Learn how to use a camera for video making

Learn how to use any camera for filming. At the end of this video, you'll be able to film with just about any camera. There are many different cameras at different price points, but all of them have the same functions that will be described in this video.
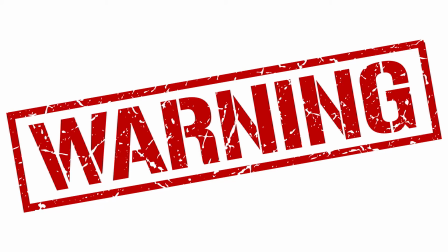[0:17]
Warning! Contents in this video are extremely simple to kickstart filming decently good. Whichever camera you choose, you'll need some accessories. This is what I recommend for a start.
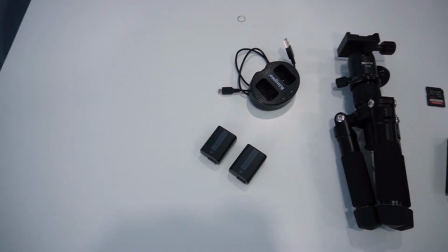[0:29]
2 spare batteries, a dual slot charger, a mini tripod,
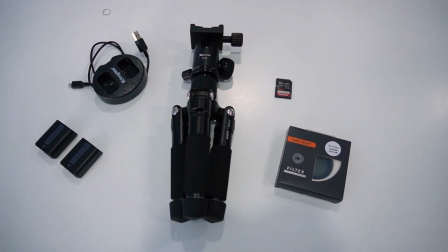[0:35]
SD cards rated to record 4K videos, and an ND filter.
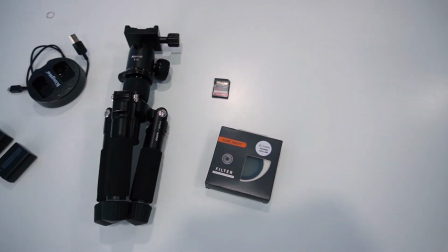[0:40]
This will be explained later. As you are waiting for your camera and accessories to arrive from Amazon, Shopee, or Lazada, you can first practice composition with your phone.
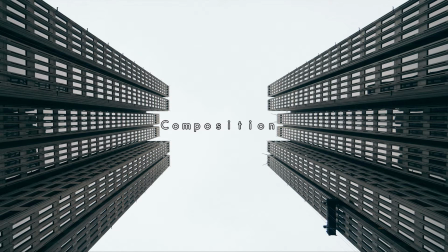[0:52]
How to make items in your video look good. Rule of thirds.
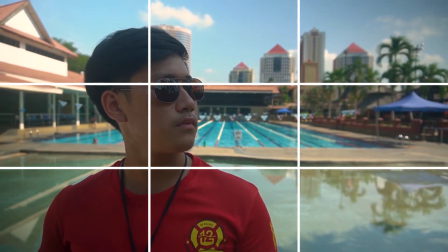[0:57]
Placing the focus point on these lines will help make a better looking frame. Leading lines.
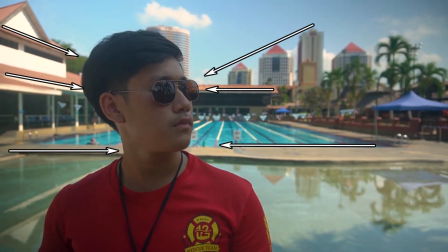[1:04]
Have lines in your background to guide your eyes to the subject. Reduce clutter.
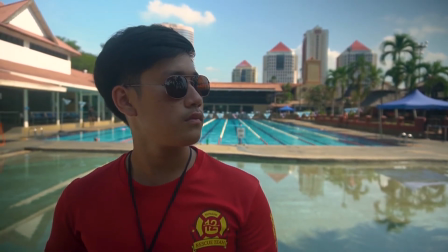[1:10]
Less is more, or blur your background to achieve the effect. Have contrasting colors.
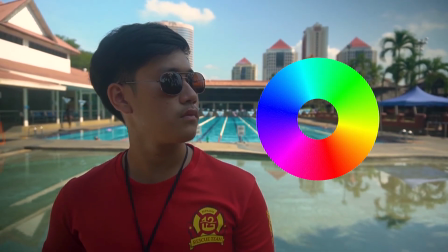[1:17]
Follow the laws of the color wheel. Break the rules.
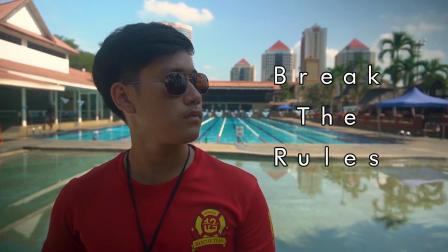[1:21]
Use the rules as a guide just to get started. Your camera finally arrived, and if you're like me, you'll be wondering what all the buttons do or what the words even mean. Now for the important parts.
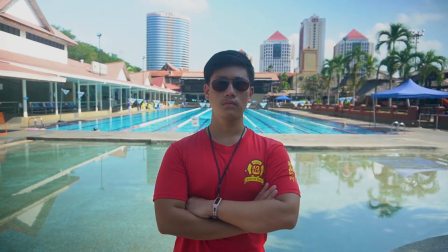[1:38]
Overexpose, underexpose, nicely exposed. Having a video correctly exposed will make everything look good and editing easier.
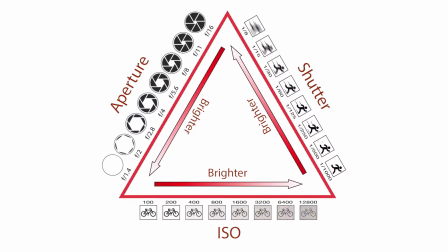[1:48]
ISO, shutter speed, aperture. These are the 3 words that make up the exposure triangle.
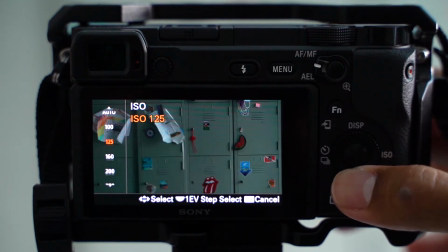[1:56]
How sensitive your camera sensor reacts to light. ISO 100, not sensitive, very dark.
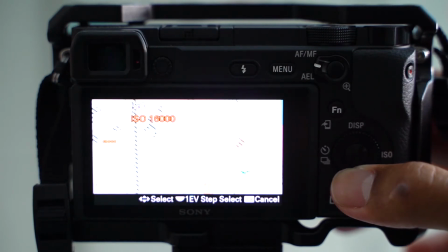[2:03]
ISO 32,000, very bright. Each camera comes with a native ISO. Google the range for your camera and use it. As anything above this range, the camera digitally processes the video and you can get super grainy videos. This is the length of time your camera shutter is allowed to open for light to touch the sensor. Or it's just how fast your camera blinks. Low shutter speed, your camera blinks slowly.
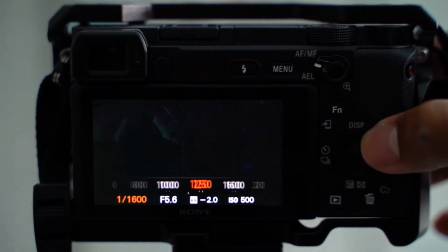[2:37]
More light, bright video. High shutter speed, blinks faster, less light, dark video. In video filming, your shutter speed should be set to double your frame rate, or the closest number to it.
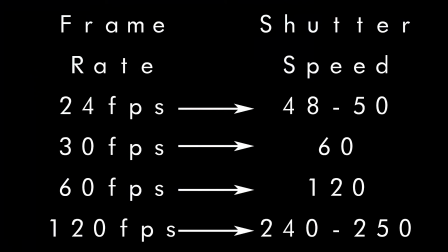[2:51]
If you are shooting at 24 frames per second, set the shutter speed to 48 or 50, 30 frames per second to 60, 60 frames per second to 120, and 120 frames per second to 240. This is so the camera can mimic how the eye sees in real life. Set it too low, you get this effect.
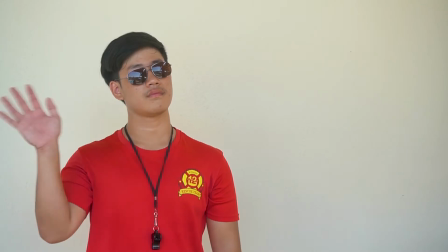[3:14]
Dreamy, right? Set it too high, you get this. Creepy. Double your frame rate.
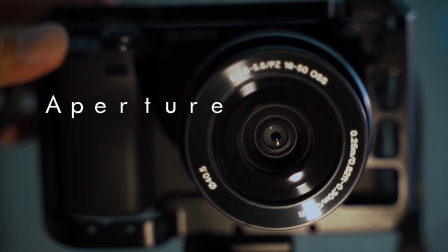It is a physical hole that is adjusted smaller or bigger to allow light in to touch the sensor.
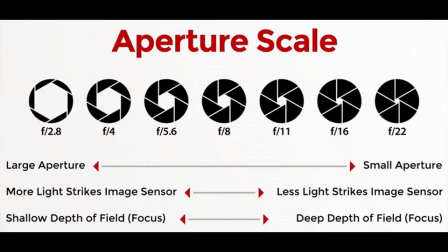[3:34]
Small number, big hole, more light. Big number, small hole, less light. These 3 form the triangle. When one property changes, the other 2 will have to be increased or decreased to achieve a good exposure. This refers to how much your image is in focus or out of focus. Want to make your background blurry and professional?
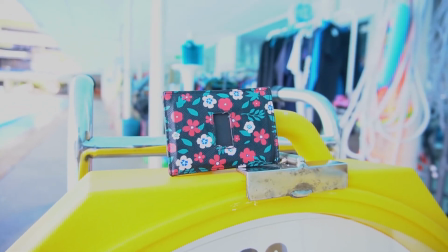[3:59]
Low aperture, blurry background. High aperture, background in focus. An ND filter is sunglasses for your camera.